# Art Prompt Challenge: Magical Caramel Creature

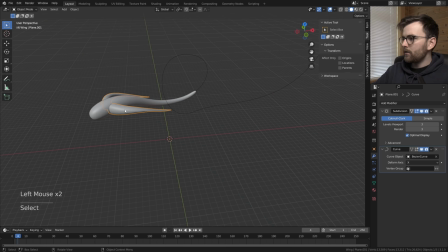716s
Let's actually try that
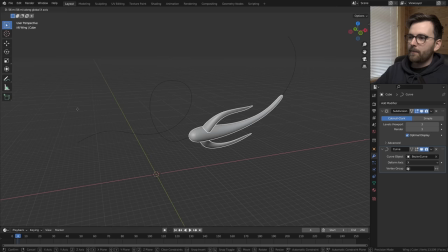722s
Yeah It's quite weird this could end up being utopian in some sort. So now I'm feeling that I'm happy with this result but it's just so unfortunate that when you watch this video you're going to think that it was pleasant all the way because it was not.
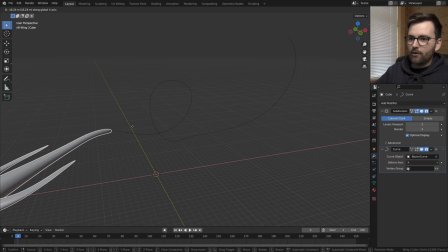742s
It was uncomfortable to think that I wasn't good enough to make anything look like this. So if anyone is watching this and thinking that they're not good enough you are because I thought I wasn't we're gonna have to
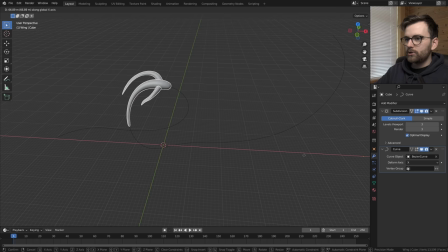758s
make this a little bit bigger I think so that when this flies through like wow this could be nice when if we have a lot of these magical creatures I think if we make a lot of these creatures this could look
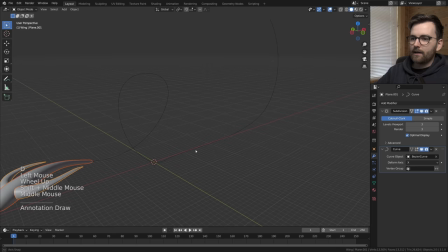775s
quite utopian I think this needs to have like some sort of magical trail after them so that they are magic but they are already levitating and flying
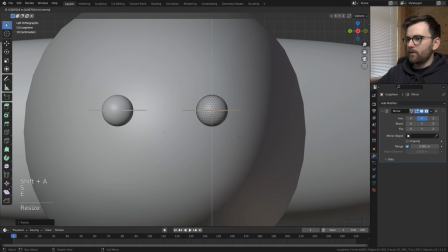783s
around so should we make a face i feel like it's quite risky to add eyes but we're gonna have to try
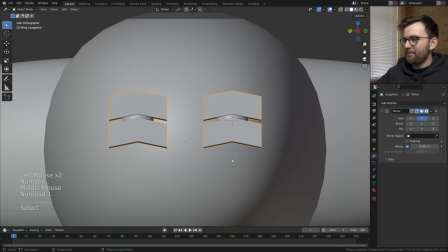792s
it looks weird i'm i'm outlining the
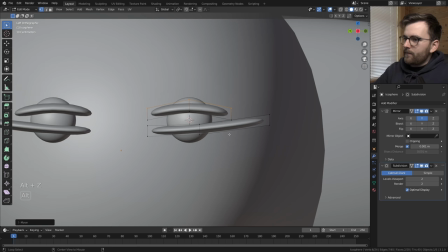798s
basic shape of the eye so i'm just trying to find out what what should it be should it be like so i'm still trying to
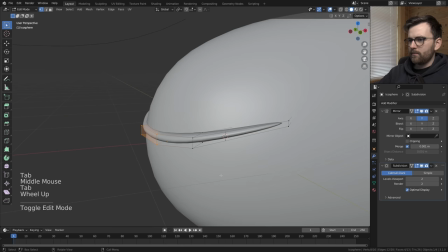804s
find what shape i want for the eye i definitely don't want it to be round nope it's too angry
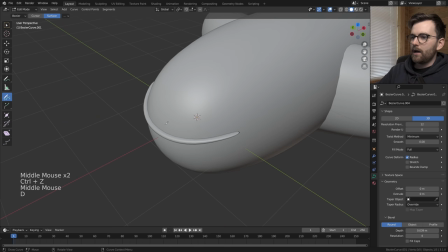811s
perhaps this could be cool it looks like sunglasses so I made this curve set up where I can just draw
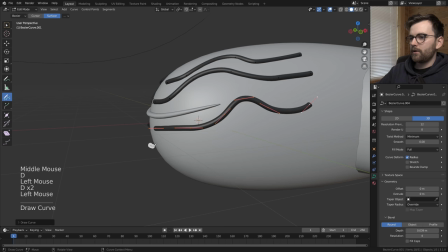817s
and it's going to mirror then I can just do like this and
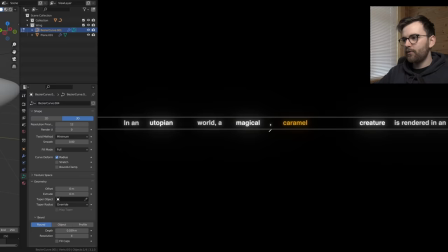824s
I think some of these could work maybe like a whoop magical creature it could
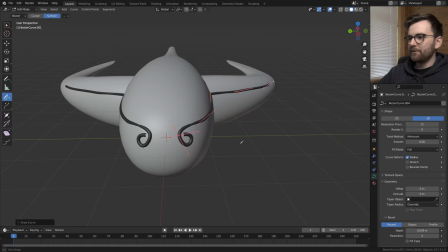831s
start here and then move all the way over huh that's a little bit cool maybe
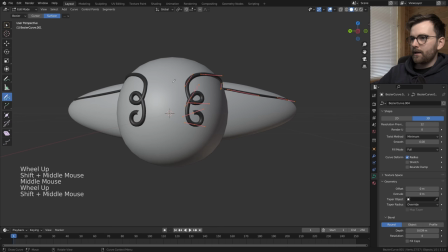837s
something with multiple eyes so it goes like this and maybe some lines here
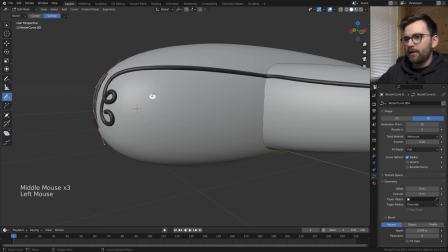843s
and then maybe some here that's really ugly and then
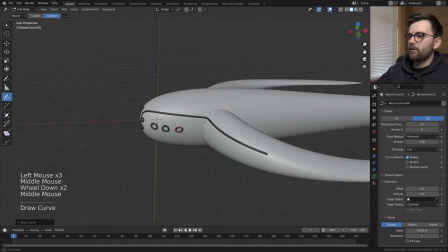850s
maybe it has some some circles here yeah it can't really look like a it
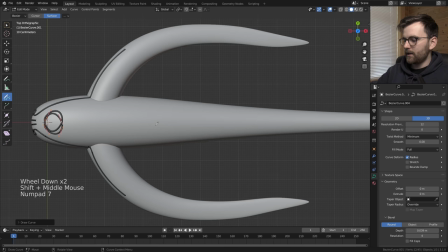856s
looks like an airplane oh maybe like a big circle up here yeah and then something
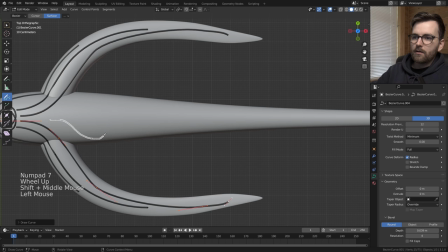861s
along its back that spawns from these circles so we need some long
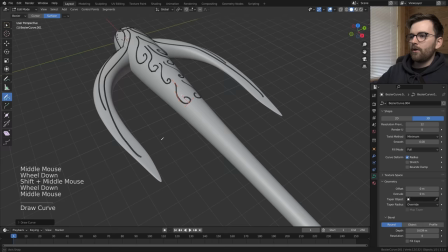867s
lines maybe some i don't know okay so this could be
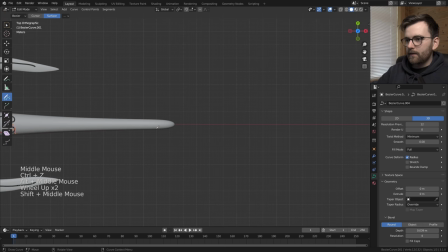872s
like the basic layout and then oh yes of course it needs to have like a it needs to have something like this of some
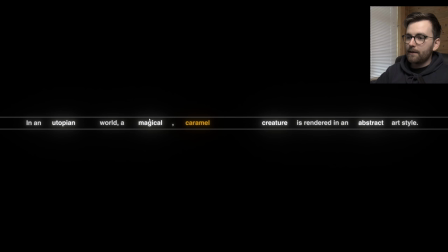881s
sort so i don't want to make a fish or something underwater i just want to make something that can control itself in the air because it is magical but
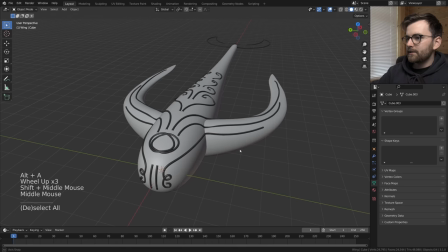889s
it has to steer i think I think that could add something. So these lines are quite ugly.
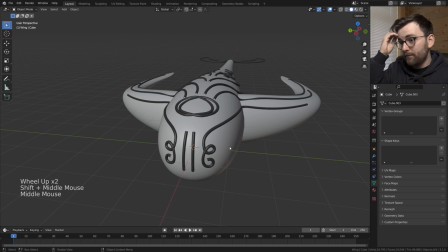895s
So I think this is a good sketch for just The shape of the creature. So now I'm gonna try and just make this a little bit more beautiful.
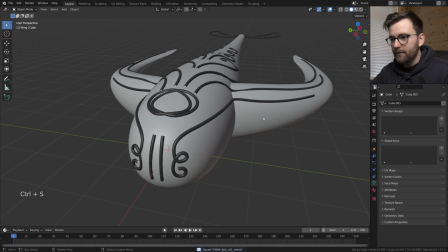902s
I think the face needs Some work, but I gotta take a leak first
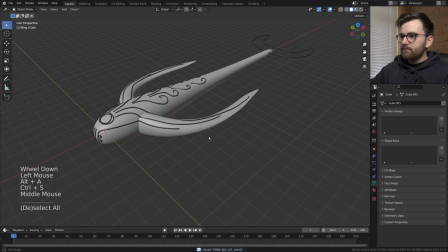907s
Okay, so let's try and make this into an actual something.
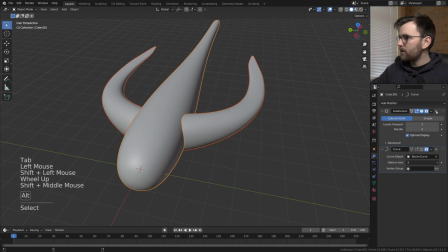912s
First I gotta hide this and then I somehow try to join these Now we're on to something here.
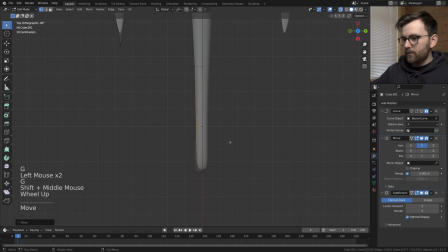918s
Yeah, I want this to be one smooth shape Okay, so this is important. Now we get to change the silhouette of the character.
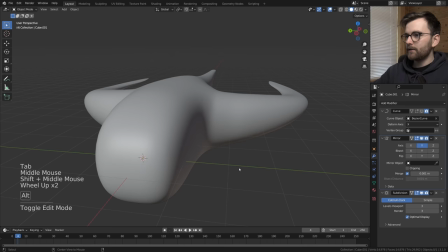925s
And then it has to go really narrow at the end. Because it has to be aerodynamic. You know, some sculpting would probably just save me a lot of time.
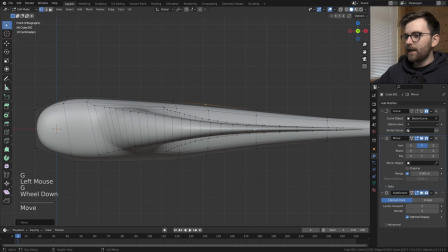933s
But I feel like I've committed to this now. So I think we're less snail and more whale right now.
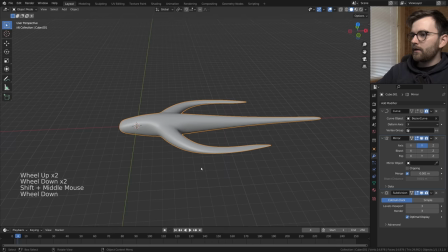941s
But I don't hate that. Perhaps I can smooth it a little bit.
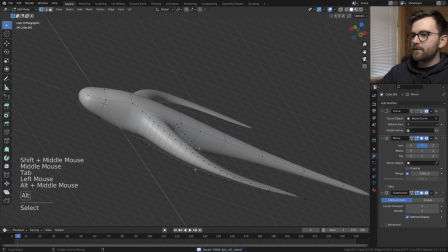946s
Just relaxing it. I feel like this is a creature now more than ever.
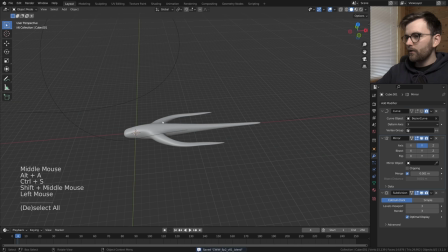951s
But the arms have a little bit of a weird shape. So yeah, so it's going to be something like this But we're gonna let's forget about the pattern just for now. So now we can make it follow the curve again That loop is so cool. It looks like it's having fun.
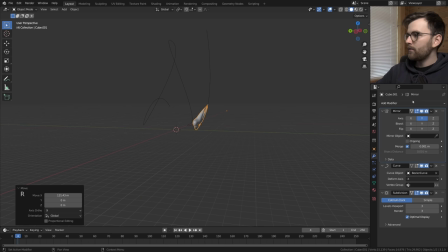963s
See that. I really like that.